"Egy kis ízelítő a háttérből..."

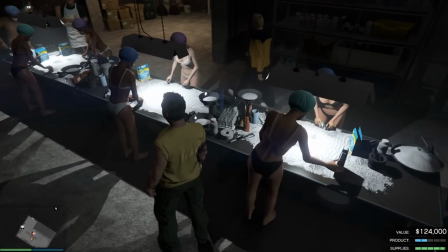0s
Nézzünk egy pár jelenetet, mesélek róluk néhány rejtett érdekességet, kulisszatitkot.
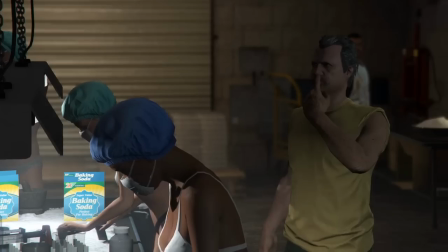5s
Jó lesz, akkor kezdjük. Rögtön itt az első. Csikó a háttérben, hogy hesszel már?
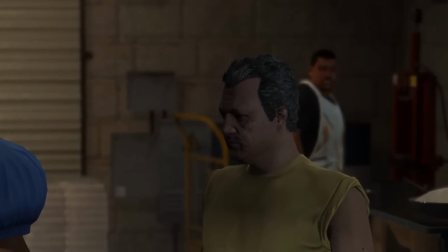11s
Nem volt ugyan szándékos, de baromi jól kijött így véletlenbe. Mint a tényleg azt nézné, hogy ez a Pali most komolyan beledobta a fikát a feldolgozóba.
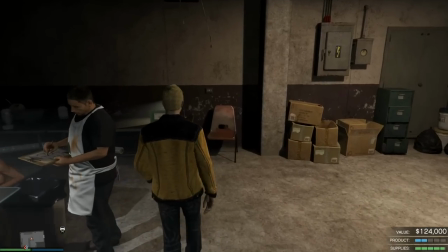21s Itt nem történhet baleset.
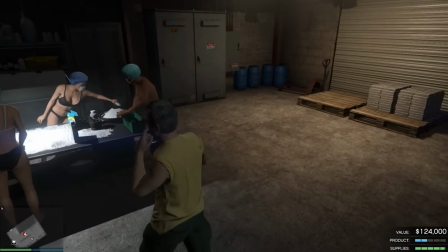24s
Ez a tüsszentés az eredeti sessionben is elhangzott ugyan, de mű volt, mert nyilván tüsszentést nem egyszerű rögtönözni.
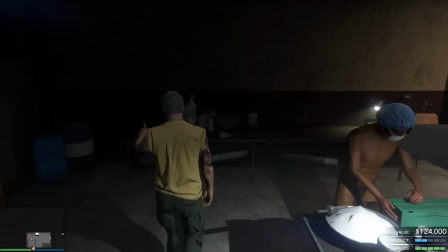31s
Viszont úgymond szerencsére a vágás során pont meg voltam fázva,
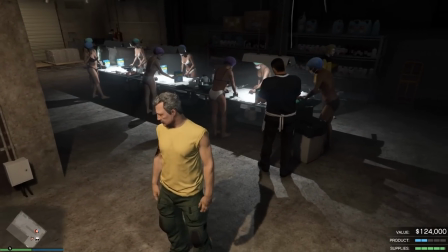35s
és meló közben egyszer pont elkapott egy tüsszögő roham, úgyhogy bőven sikerült nem is egy habcit elkapni, sikeresen rögzíteni.
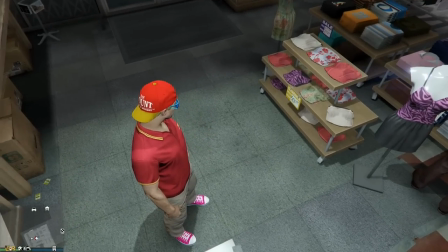43s
Amivel már hiteles volt a poén. Kettő résznél is szerepel egy olyan kameranézet, amikor biztonsági felvételeken keresztül megy a jelenet.
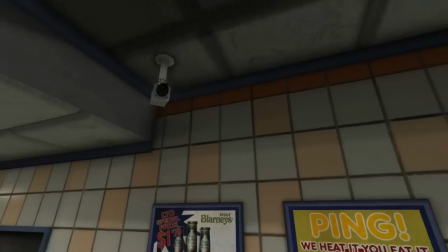52s
Ezek a nézetek ott helyezkednek, ahol a játékban ténylegesen van biztonsági kamera.
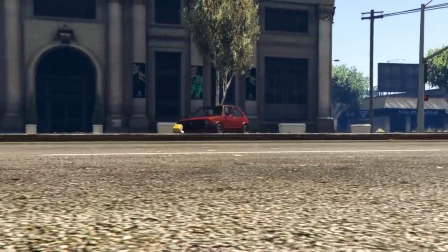59s Ott kell bemenni! Gyerünk, 3 perc!
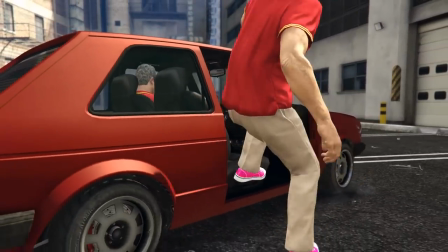64s
Ez a rész két felvonásból lett összepakolva, mert kétszer csináltuk meg a küldetést.
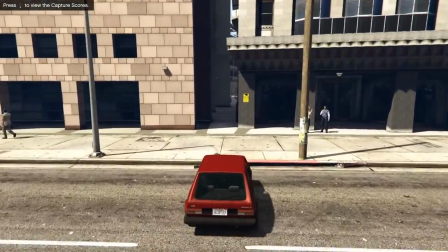69s
És ha volt, ami jobban sikerült második nekifutásra, akkor abból használtam jelenetet.
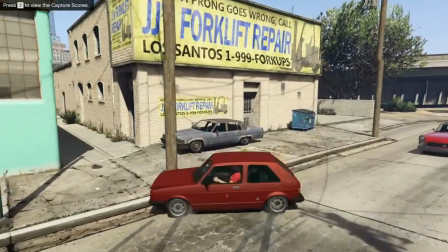73s
Speciál a végén a kocsikázásnál az volt a gond, hogy az első futamunknál ugye leszakadt az ajtó, viszont a második menetnél már majd csak érintetlen volt az autó.
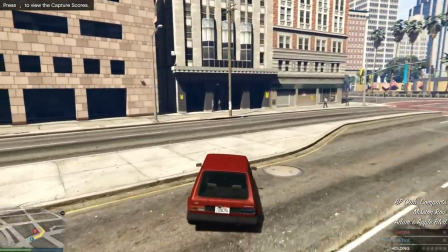81s
Viszont a farolás meg tetszett abban a körben, így azt használni szerettem volna mindenképpen.
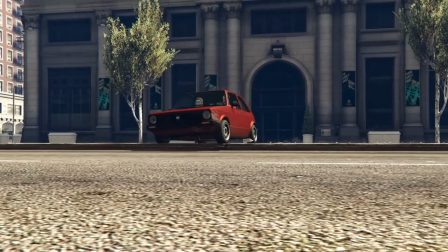86s
Szóval megint csak a kameraállásokkal kellett trükközni, de ha nagyon megfigyeled, itt éppen látszik, hogy nem szellőzik az utastér.
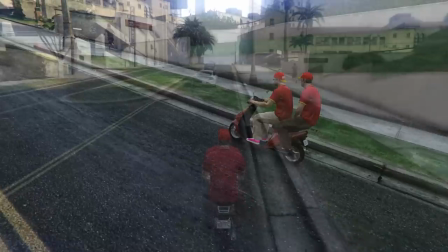94s Úristen, ez nem fog menni! Mindenki lehagy!
Ez a dialógus valóban elhangzott, csak épp nem adta át a point maga a helyszín, ahol zajlott.
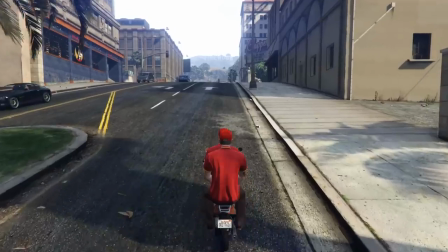102s
Nem érződött az erőlködés, hogy szenvedünk felfele a kis motorral, ezért újra vettem egy jóval meredekebb emelkedőn,
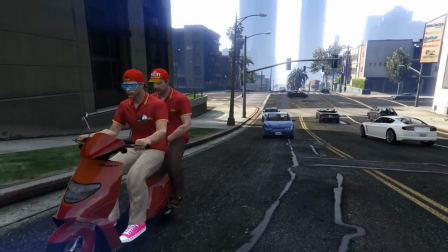108s
kivártam, amíg közelednek mögém autók a sávomba, és akkor indultam el, hogy le tudjam kapni a pointhoz azt is,
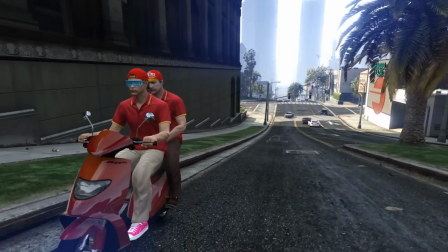114s
hogy megelőznek a kocsik. Itt van egyébként az originál jelenet az eredeti sessionből.
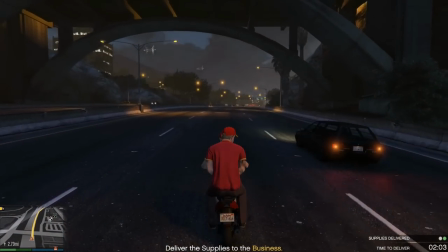120s Úristen, ez nem fog menni! Ez a max kakaó! Mindenki lehagy!
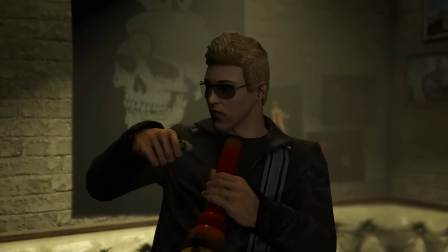127s
Kis bújtatott elhelyezés, hogy a drog rossz. A mészárlás montásban volt egy pár rész, amit kivágtam.
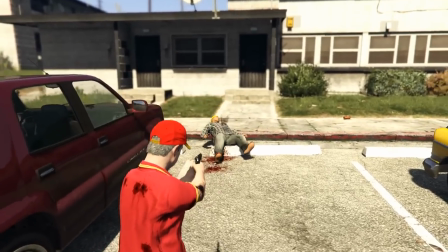135s
Hiába játékról van szó, nem mertem kockáztatni, ennél kevesebbért is sorolt már be YouTube videókat.
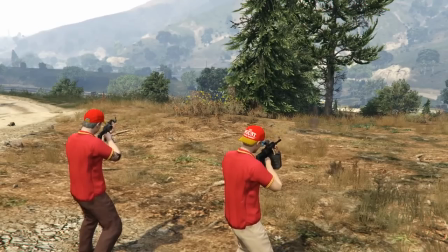140s
Így is pengejelen táncolt az epizód a rendszerük szerint, mert erőszak, tudatmódosítószerek, mert az is baj, igen, hiába egy játékról van szó,
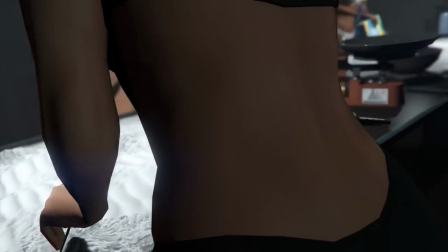149s
sőt, még a mesztelenség kategória első bugyrába is beleléptünk, mert hújújúj, vannak a videóban poligoncsajok melltartóban meg bugyiban.
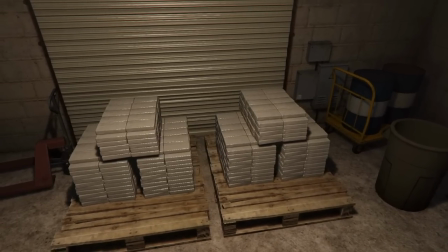157s
Az egyik legkitartóbb munkát igényelte, az a minimális terjedelmű, de mégis fontos szerepet betöltő jelenet,
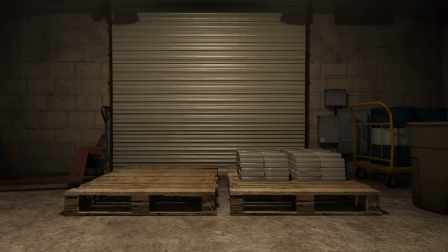164s
amiben az áru mutatkozik meg, ahogy az idő során gyűlik a raklapon, halmozódnak a téglák.
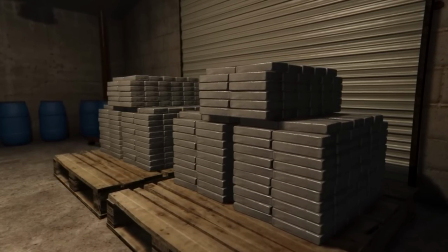169s
Ezt a mennyiséget ugyanis a játékban ténylegesen össze kellett gyűjteni,
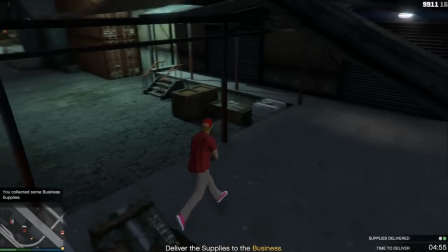173s
kimenni küldetésekkel szerezni és folyamatosan pótolni az ellátmányt, hogy a gyártás ne álljon le az üzemben.
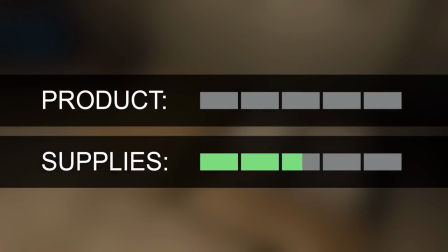178s
Az alapanyag készletet teljesen feltölteni egyedül nagyjából 3-4 küldetés teljesítésével lehet,
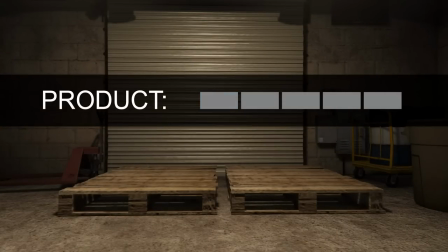184s
egy darab egység termékből 2 vágókép jött ki, mert mindenféle egységnél gyűlik láthatóan egy plusz rakomány a raklapon.
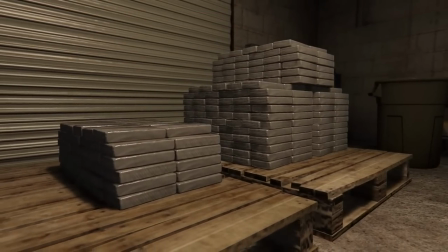191s
Lehet, hogy nem hangzik most ez teljesen érthetően, lényeg, hogy irgalmatlan sok időt megevett ez a folyamat is, holott a végleges anyagban épp csak villanások erejéig láthatók ezek.
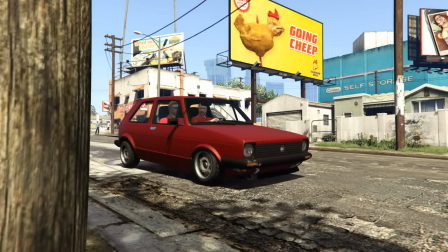200s
Sajnos a rögzített klipek nem mentenek el minden részletet, bizonyos sérüléseket,
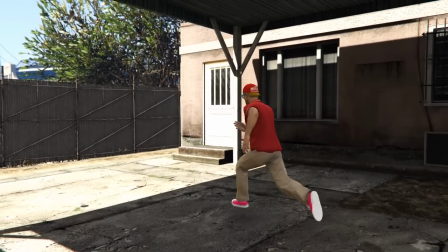205s
rongálásokat például újra renderelve, máshogyan vagy épp sehogy nem jelenít meg az editor betöltésnél.
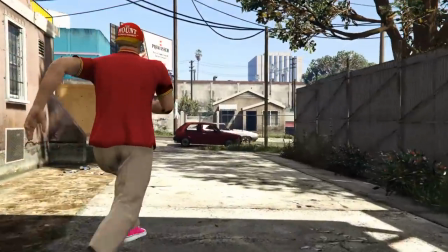210s
Ezért van, hogy a jelenetben érintetlennek tűnik Komcsakó, holott valójában tényleg ki volt juggatva a háta.
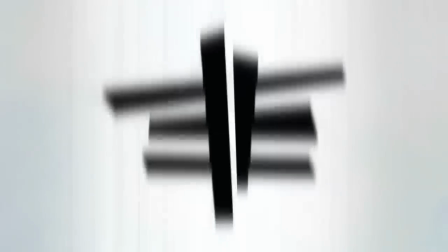215s Kaptam egy-két golyót a hátba.
Ugyanúgy haladtunk, mint a nagy filmesek.
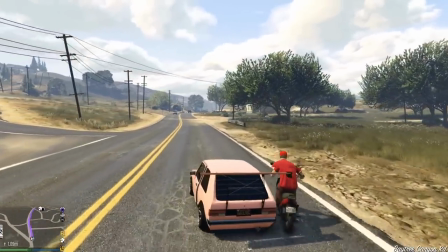220s
Azaz, hogy nem abban a sorrendben forgattunk, mint ahogy a végleges videóban jöttek a jelenetek.
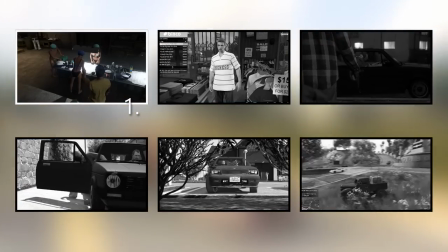224s
A raktárban hűlés után még nem beöltözni mentünk, hanem rögtön egy-két szelmisönt kellett indítanunk, hogy kiürüljön a rakomány.
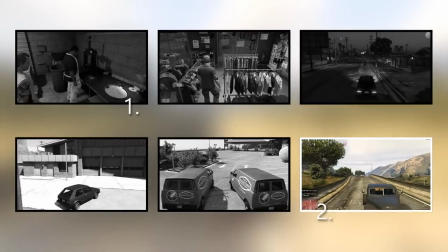231s
És amíg játsszuk a többi részeket, az alatt is termeljenek a munkások, hogy aztán a végén még egy eladást le tudjunk bonyolítani még.
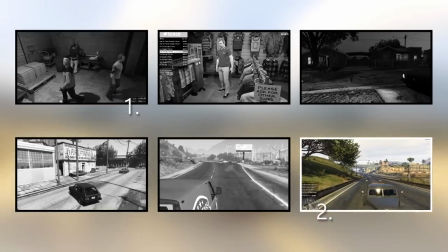237s
Hogy abból is minél több variációból lehessen válogatni az utómunkánál.
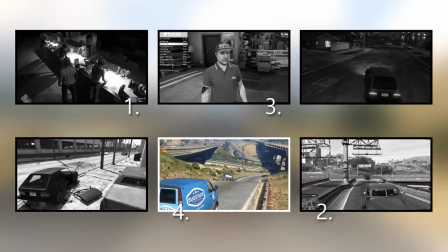240s
Utána mentünk csak munkaruhát venni, aztán resupply missionöket csinálgattunk, hogy a termelés le ne álljon, majd csak utána kezdtük az esti betanítókört.